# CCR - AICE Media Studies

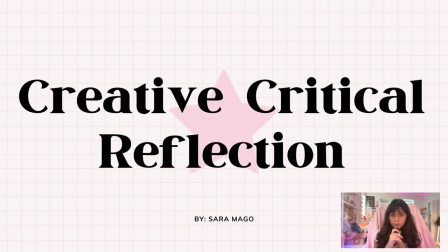0:00 Hello everyone, my name is Sarah and this is my creative critical reflection for ACE Media Studies.
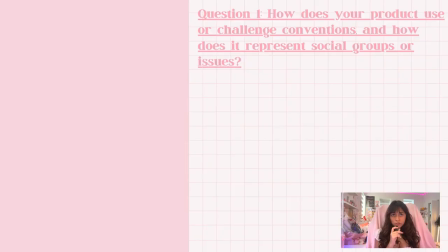0:04 Question 1. How does your product use or challenge conventions and how does it represent social groups or issues? My film, A Game Called Death, is a horror movie. In my film, we use standard conventions like dark lighting in some scenes.
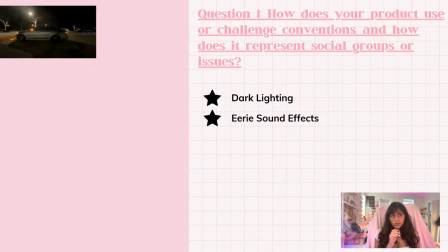0:17 To add on, we had some eerie sound effects at the beginning of our film and at the end.
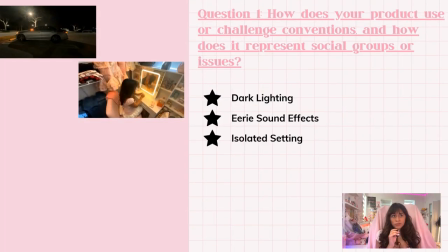0:25 My film also contained an isolated setting at the end, which is a standard convention.
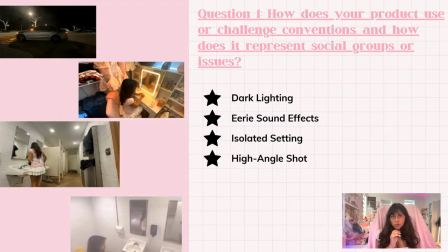0:29 A specific example would be the bathroom scene at the park. I also had a high angle shot in one of my scenes, which showed that the two characters were isolated, vulnerable, and scared. My film was also linear, which provided the audience with a slow tension building opening instead of immediate action, which built suspense. It also made it easier to understand overall.
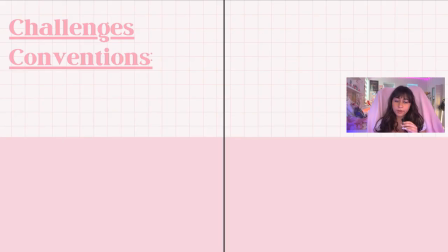0:48 My film challenges conventions since in the first half of our film we have mostly bright lighting instead of immediately starting with dark lighting.
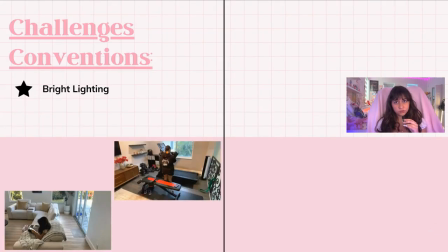0:55 Although my film doesn't represent social issues, it does appeal to women.
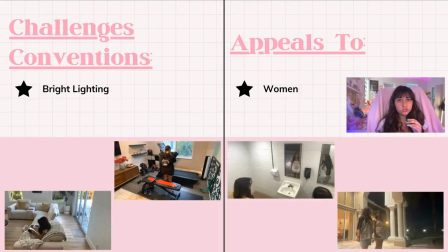0:58 My film is led by two characters who are both female, and the movie would slowly construct them as independent protagonists capable of surviving all the games they would go through, instead of stereotypically being represented as weak and dependent. We did this to show that the women in these kinds of survival movies aren't always dependent on the lead male character, which would empower the woman in my audience.
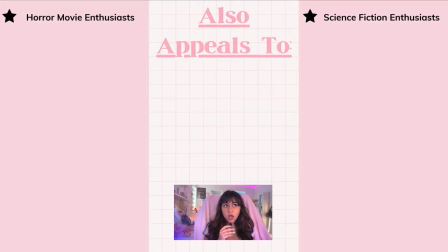1:18 My film also appeals to people who like horror movies and science fiction. We did this since horror is an easily recognizable genre and is easier to appeal to.
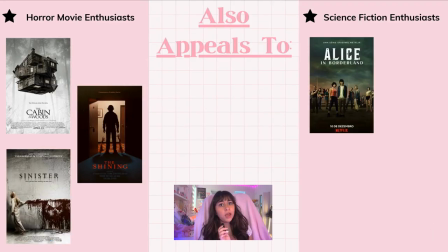1:27 The science fiction aspect gives us creative freedom and appeals to people who like unnatural things happening in films,
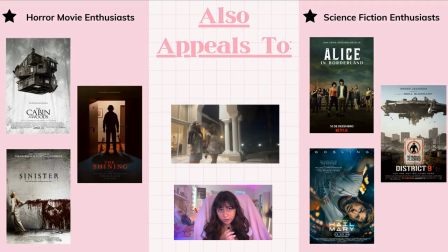1:33 which happened when everybody in the film except for the two main characters disappeared. While our film follows genre conventions, it also adds originality, which makes the film more interesting for our audience.
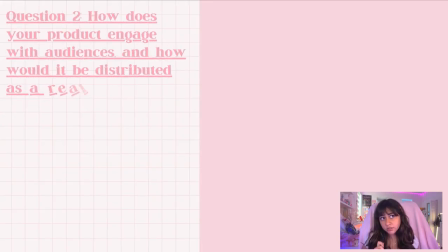1:44 And two, how does your product engage with the audiences and how would it be distributed as a real media text? The beginning of my film engages the audience with outside, diegetic nature sounds,
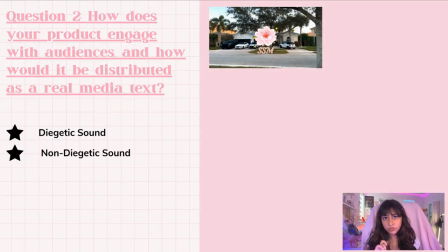1:59 and then it transitions to calm music, which relaxes the audience.
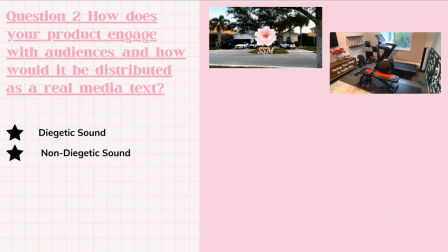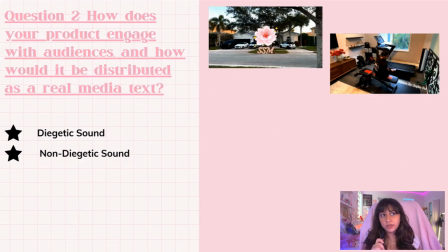2:08 Non-diegetic, eerie music in the closet and the bathroom creates suspense and slight tension and keeps the audience engaged.
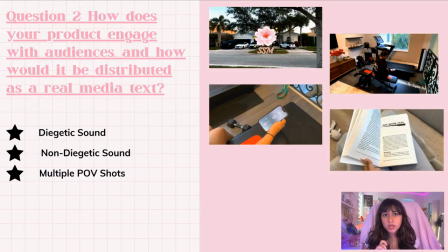2:14 The multiple point of view shots are also capture the audience's attention since it makes it feel more immersive as if they were actually in the world of the film.
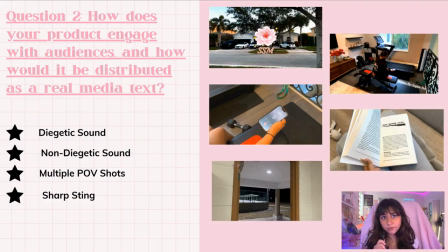2:21 The sharp sting at the end of my film also engages with the audience since it comes from nowhere and it indicates something happened, but the abrupt stop gives no context.
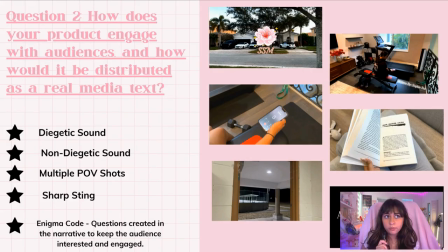2:33 These elements create an enigma code, making the audience question what will happen next.
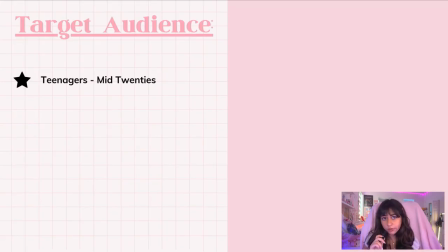2:37 My film's target audience is teenagers, the people in their mid-20s, and if it went through the MPA, it would likely be rated as PG-13 since there would only be slight gore. This rating would make it more accessible to the younger side of my audience. This is because my film's two main characters are teenage girls, and someone older might find it harder to relate to them.
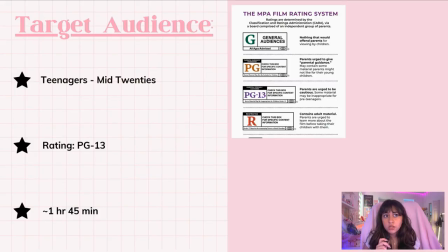2:55 The film's runtime would be around an hour and 45 minutes, so it's best suited to be physically distributed through theaters like AMC. This would be widely released to reach a larger audience. However, it would then transition digitally to a streaming platform like Netflix to make it more accessible, especially to my younger audience.
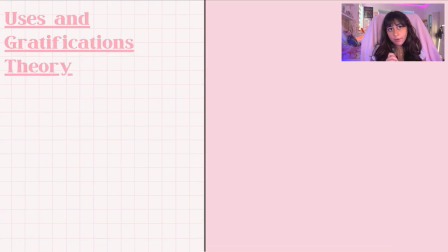3:13 According to the uses and gratifications theory, my audience may watch the film for entertainment and escapism, since the suspenseful scenes allow them to experience fear in a safe environment. This applies to my younger target audience, who may use films as a form of escapism from everyday stress.
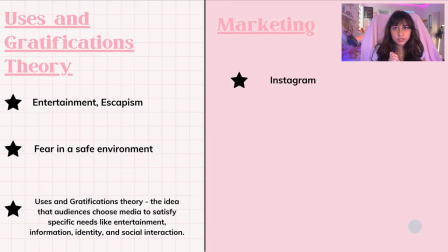3:29 Lastly, marketing through social media platforms such as Instagram and TikTok would help attract the teenage demographic,
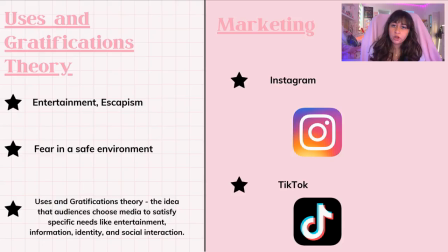3:35 as these platforms are most commonly used by the target audience.
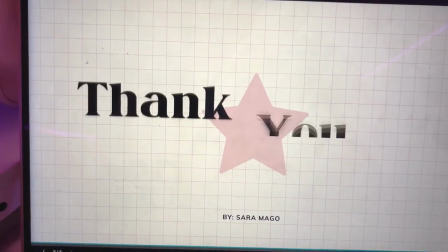3:39 That's it for now, and thank you so much for hearing about my creative critical reflection. Although, I still think something's missing. So, how did your production skills develop throughout this project? Before I started my film, I had no prior knowledge of the different kinds of shots, movements, or editing techniques used, or how heavily it impacts a film. I learned how to use a tripod and a support rig.